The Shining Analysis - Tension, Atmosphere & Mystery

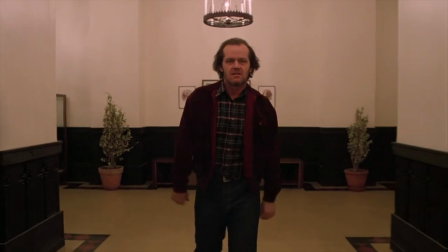(0:08)
Crafting a great horror film is creating a balance between tension, atmosphere, and mystery.
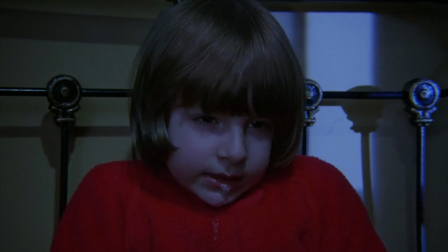(0:13)
It's very rare when any movie is able to utilize all these elements to help tell its story.
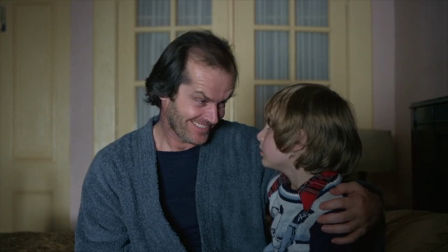(0:19)
The Shining's ability to create horror and psychologically resonate with the audience is unrivaled.
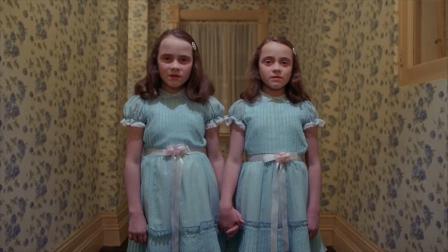(0:24)
But it doesn't stop at just being a great horror film, because outside of the element of horror, the movie is one that creates a discussion.
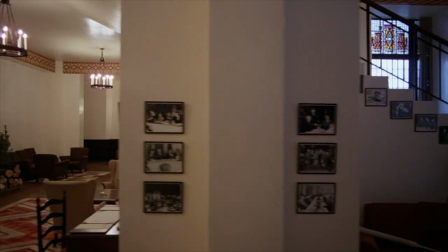(0:31)
There's an ambiguity that is found within every scene and down every hall of the Overlake Hotel that is begging for further inspection.
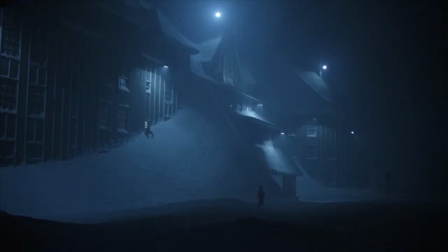(0:39)
Because of that, the amount of discussion surrounding the film is unparalleled.
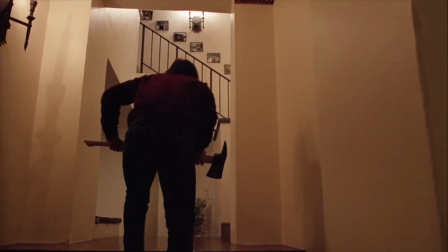(0:43)
There have been countless articles, videos, and even books written about the film, the mass majority of these focusing on different meanings that the film is hiding.
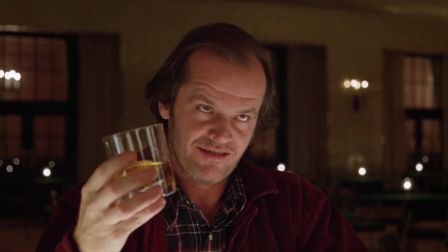(0:51)
Rather than adding to that area of discussion, today I want to focus on the five techniques that Stanley Kubrick, along with all of his collaborators,
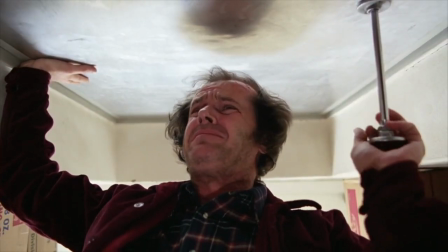(0:59)
used to create the greatest horror film of all time.
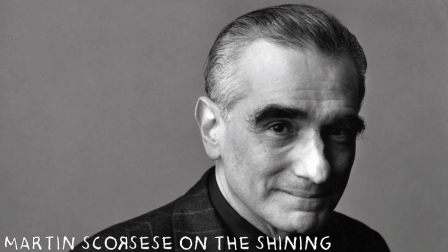(1:03)
You know that something is building up in this place, it's holding back this extraordinarily emotional, powerful dramatic punch that's going to happen.
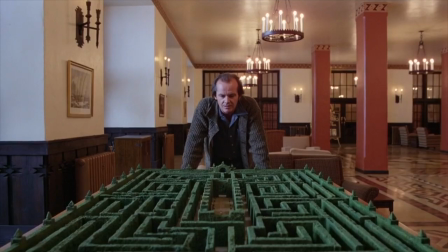(1:10)
You know it's gonna come somehow, at some time, and it just creates such suspense.
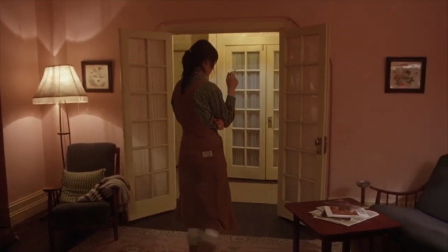(1:17)
Of the utmost importance to The Shining is the inevitability, knowing that something is going to happen.
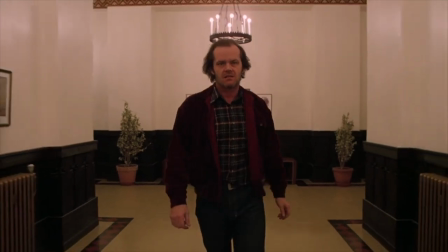(1:22)
The film never tries to hide the fact that Jack is dangerous. Within minutes of the opening of the film, we're told of his previous wrongs.
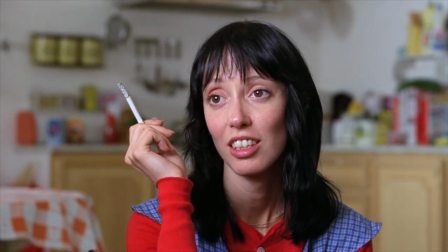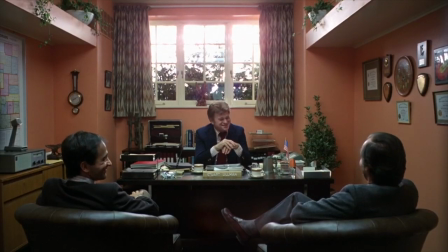(1:37)
We're also told that isolation for long periods of time can cause people to go insane and on a homicidal spree.
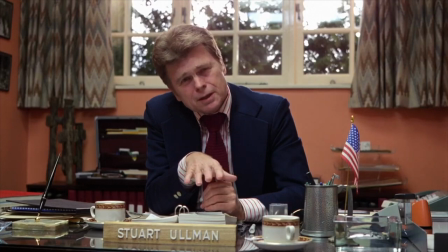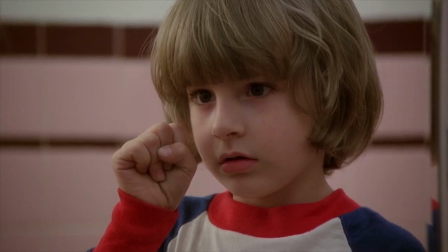(1:56)
Moreover, after Danny learns that they'll be going to the hotel, he blacks out.
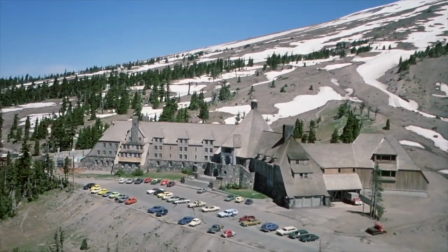(2:00)
Even before we arrive at the hotel, we know that it is dangerous. And once the family arrives at the hotel, things don't get better.
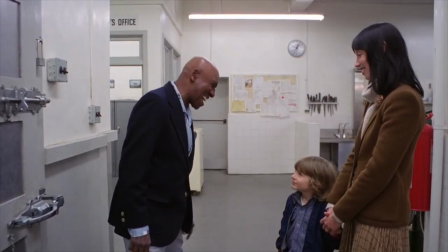(2:08)
Throughout the movie, Kubrick uses visual hints to suggest the imminent danger. Hints like knives being placed directly above Danny here and here.
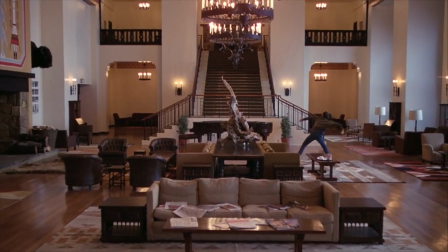(2:17)
Like a self-fulfilling prophecy, Jack stops spending time with Wendy and Danny altogether, leading to his insanity.
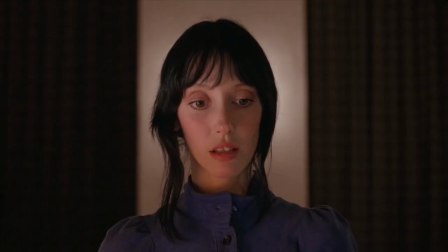(2:24) He chooses to do everything alone, and whenever one of them reaches out to him, Why don't you start right now and get the fuck out of here?
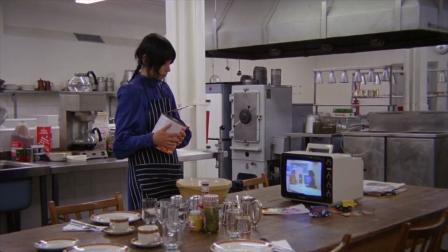(2:32)
Kubrick again shows this off visually. Once they reach the hotel, it's rare to see Wendy and Jack in the same frame.
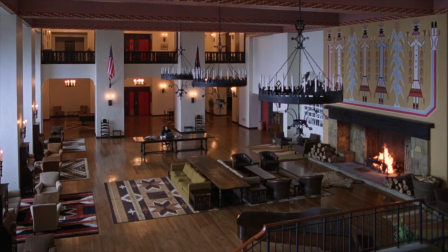(2:39)
Kubrick creates isolation by keeping them apart. And even when they're in conversation together, it's rare to see them together.
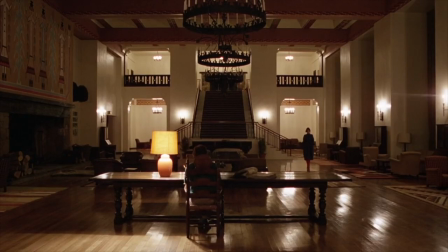(2:46)
And on those rare occasions, one is in the foreground, whereas another is an afterthought in the background.
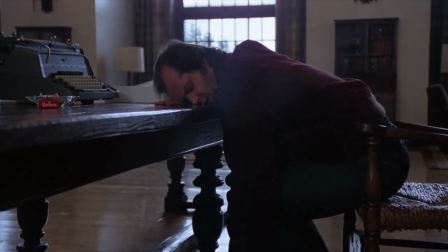(2:51)
As Jack descends into insanity, he is doing it alone. We can see it, whereas Wendy and Danny cannot.
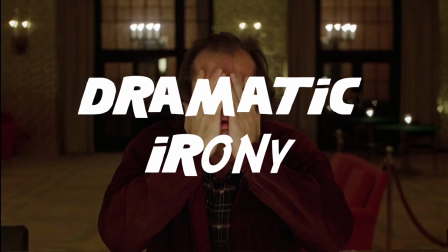(2:58)
Kubrick uses dramatic irony or the audience knowing something the characters don't to create horror through inevitability.
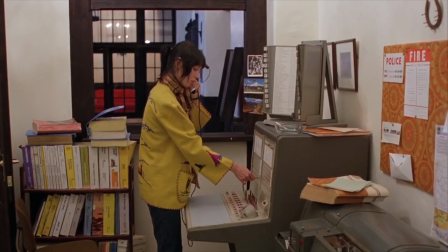(3:05)
In addition to being cut off from one another, the family is also cut off from the outside world.
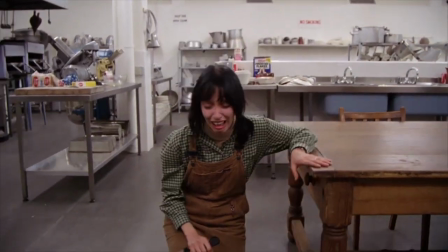(3:11)
We know that they are going to have to face Jack and won't get help from anybody else. Through this inevitability comes tension.
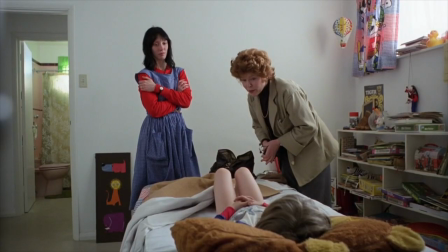(3:20)
After an information overload in the first 30 minutes of the movie where we were introduced to the characters and learn what the central conflict will be, the The movie seems to pull back.
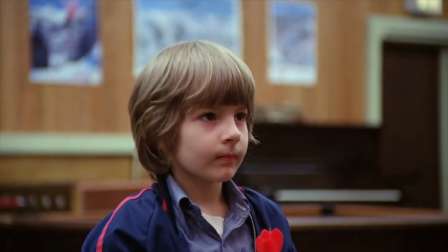(3:28)
The family arrives at the Overlook Hotel and we spend 20 minutes just watching the family,
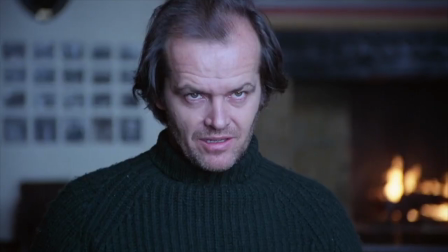(3:33)
seeing their daily lives and, as aforementioned, watching Jack distance himself from his wife and son.
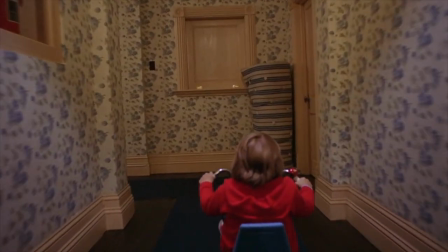(3:39)
During these segments, we follow the three family members around most of the time with a Steadicam, at the time of its release a relatively new tool for filmmakers.
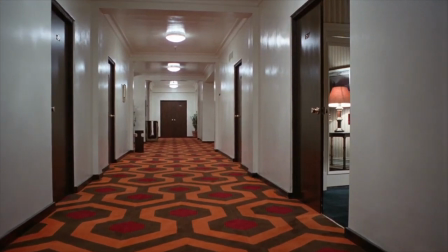(3:48)
The camera, which is often low to the ground, seems to glide around.
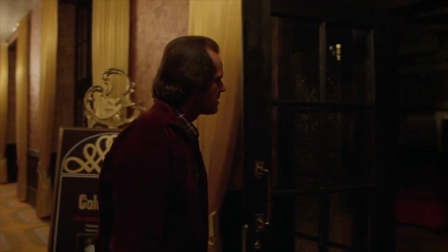(3:51)
It has a mind of its own, giving the audience the feeling that something is always watching, like the hotel is alive.
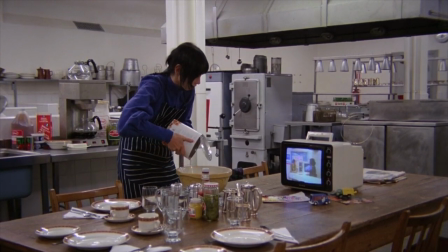(3:58)
The movie takes a long time before anything substantial happens. In fact, it's about 45 minutes into the movie before conflict starts to build,
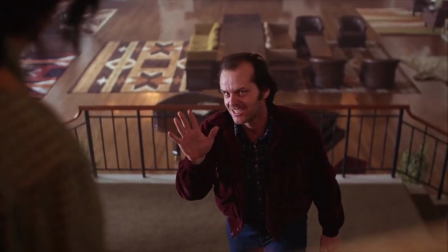(4:06)
and an hour and 45 minutes into the movie before Jack goes crazy and starts trying to attack his family.
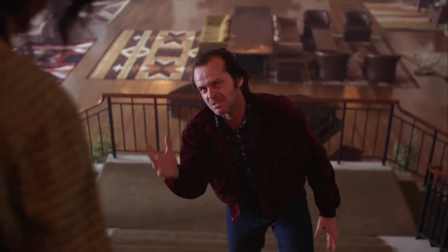(4:13) I'm not gonna hurt you. I'm just gonna bash your brains.